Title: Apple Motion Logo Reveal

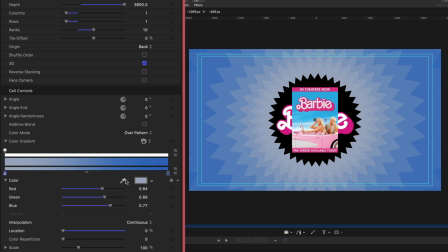[4:09]
So I'm going to select this color tag, I'm going to grab my eyedropper, and I'm going to click that pink.
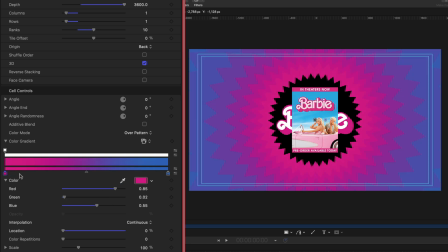[4:16]
Now I'm going to create a new color tag in my gradient just by clicking along the gradient. And on this one, I'm going to color pick the light pink of this Barbie convertible.
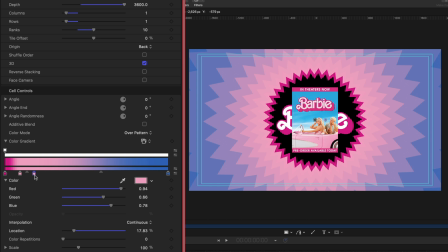[4:26]
And then I'm going to create one more color tag here, and I'm going to color pick the blue sky from the movie poster.
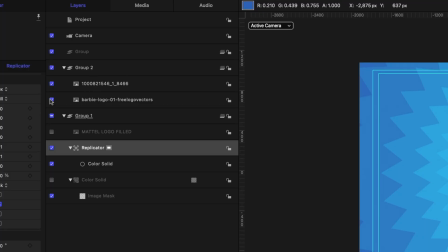[4:35]
Now I'm going to disable that movie poster. We don't need it any longer.
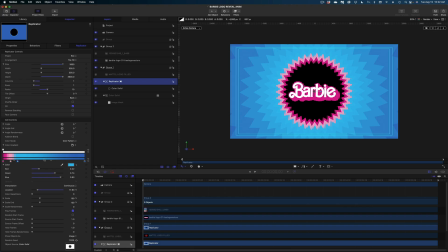[4:40]
We were just using it for color reference. And now I'm going to take a really close look at my gradient here.
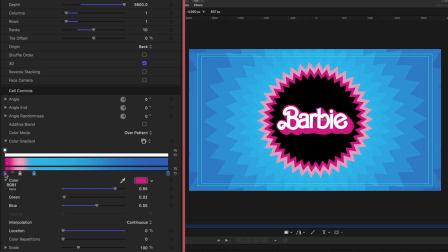[4:46]
So the location of my first hot pink color tag is of course at 0. You can see that down here in this line. I want this next one to be at 10%. So I'm pretty close there. I'm at 9.22. but I'm just going to aim for perfection and make it 10%. And this blue one, I want to be at 20%.
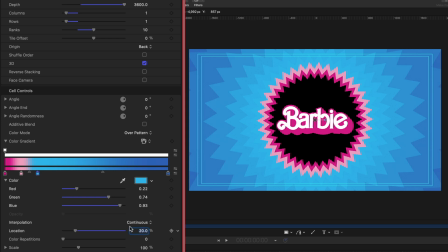[5:03]
So I'm just going to click it to see where it's landing. And I'm going to change that to 20%. Now I want to repeat these color tags throughout the rest of my gradient. The first thing I'm going to do is grab this default color tag that automatically appeared when we changed from color to over pattern.
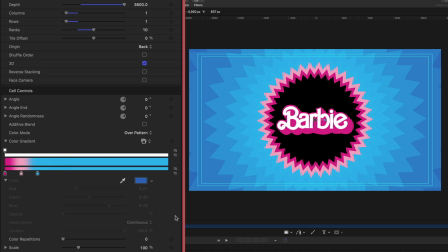[5:19]
I'm just going to grab it and hold down my mouse key and drag it away to get rid of it. Now I'm going to select that first hot pink color tag, hold down the option key on my keyboard, and I'm going to duplicate it here.
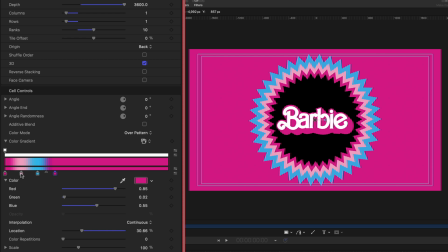[5:31]
And then I'm going to release the option key and my mouse button. I'm going to grab the light pink one, hold down the option key, and drag.
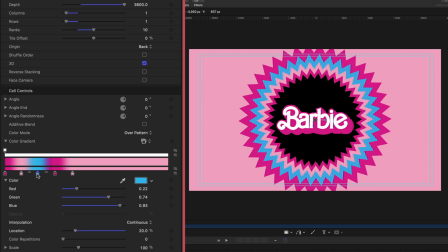[5:39]
And again, I'm going to do the same with the blue,
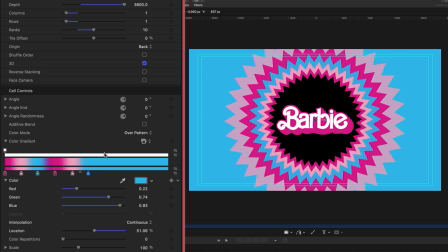[5:43]
and so on and so forth until I have 10 different color tags all evenly spaced.
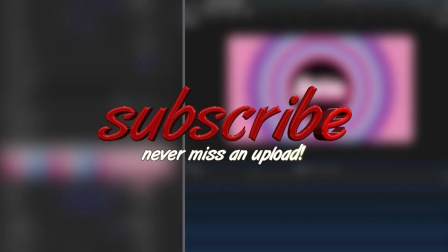[5:50]
While I'm perfecting my gradient here, guys, if you like this video, if you feel like you're learning something, do that YouTube thing, give me that thumbs up, hit that subscribe button, and ring the bell.
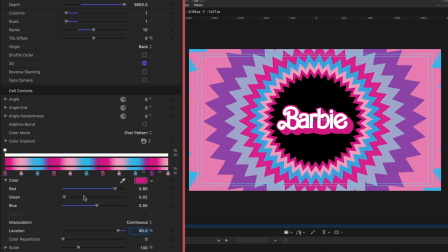[5:58]
All right, now that we've got our gradient perfected, let's head on down to the scale values under the cell controls.
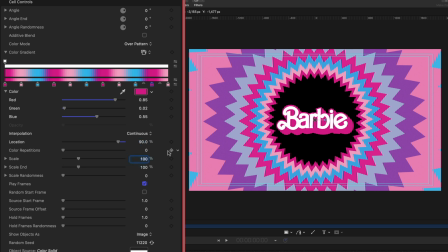[6:05]
I'm gonna reduce the scale from 100 to 14%. And then I'm going to crank up the scale end to 400%.
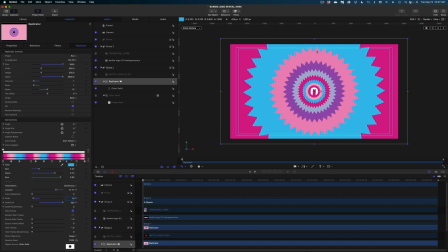[6:14]
So now you can see that there's variation in the size of our replicators. And another thing I want to do is head back to the color solid, the first thing we created in this project.
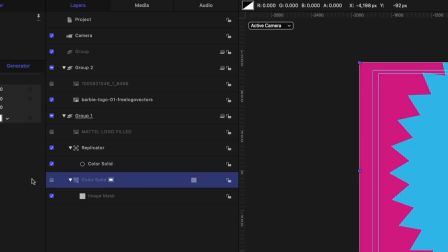[6:27]
It's disabled because we've used it to create a replicator, but we can still modify it.
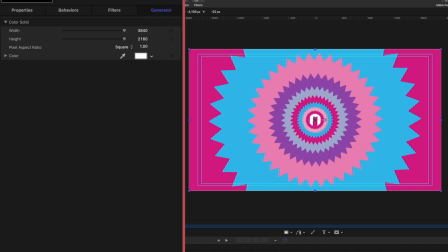[6:31]
I'm going to select it in my project pane, head on over to properties, and let's add a little bit of a drop shadow to this guy. That is going to give all of my different layers in my replicator some definition,
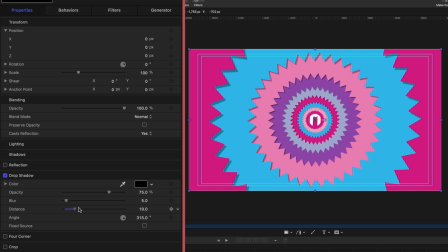[6:43]
and I can play with that drop shadow to really make it look three-dimensional.
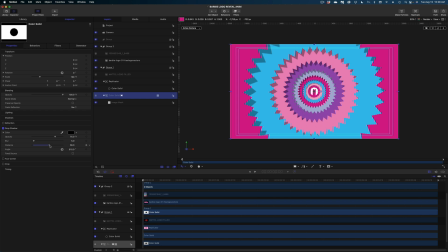[6:49]
If you saw the Barbie movie, you know that they used old practical effects to create some of the scenes. I'll drop in a quick clip of the behind the scenes here where they did this.
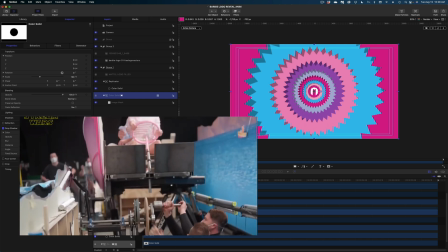[7:01]
And so I'm really just trying to replicate that fun 2D look from that Barbie movie.
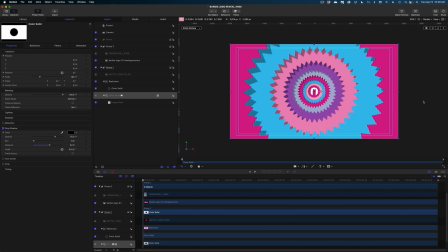[7:07]
All right, so we've got all of our little replicators here. The next thing I want to do is drop in another color solid.
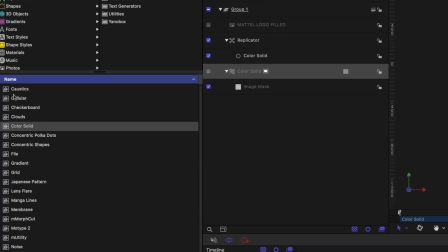[7:13]
So I'm going to head on over to library, grab that color solid again, and I'm going to drop it at the top of my project pane.
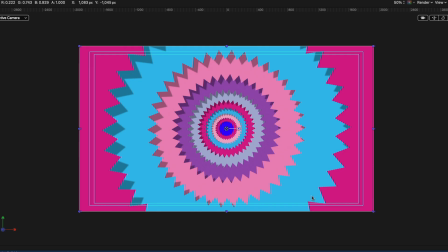[7:20]
Now you see what happened here. It filled in that open circle in the center of our replicators. That is because this color solid, let me switch you back to the left perspective.
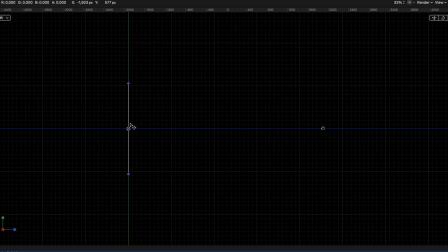[7:31]
That color solid is landing right at our zero baseline, so it's behind our replicator. Let me go back to the active camera, and then let's head on over to that color solid, and I'm going to make this guy here white.
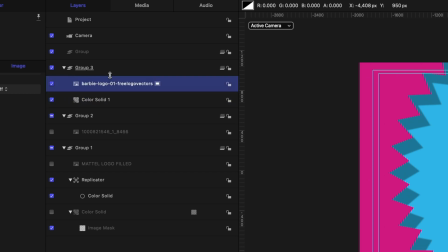[7:47]
And then I'm going to grab our Barbie logo, and I'm gonna drag it in my project pane above that color solid, so it's layered on top of that white background.
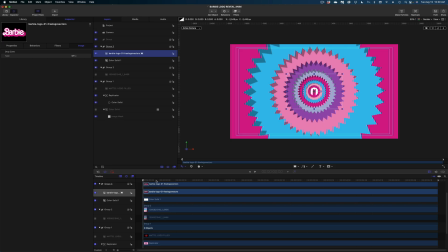[7:56]
All right, now let's focus in on our camera that we added here in the project pane and made this project 3D.
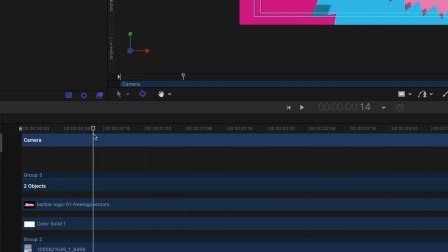[8:03]
I'm gonna drag my playhead in my timeline, I don't know, about let's say 14 frames in, and let's keyframe the scale on this camera.
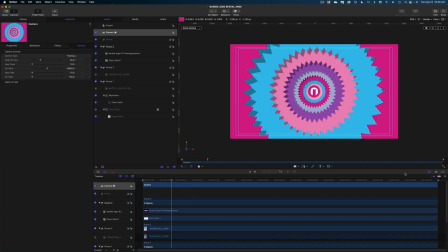[8:12]
So it looks like we're zooming right through all of these different replicator layers.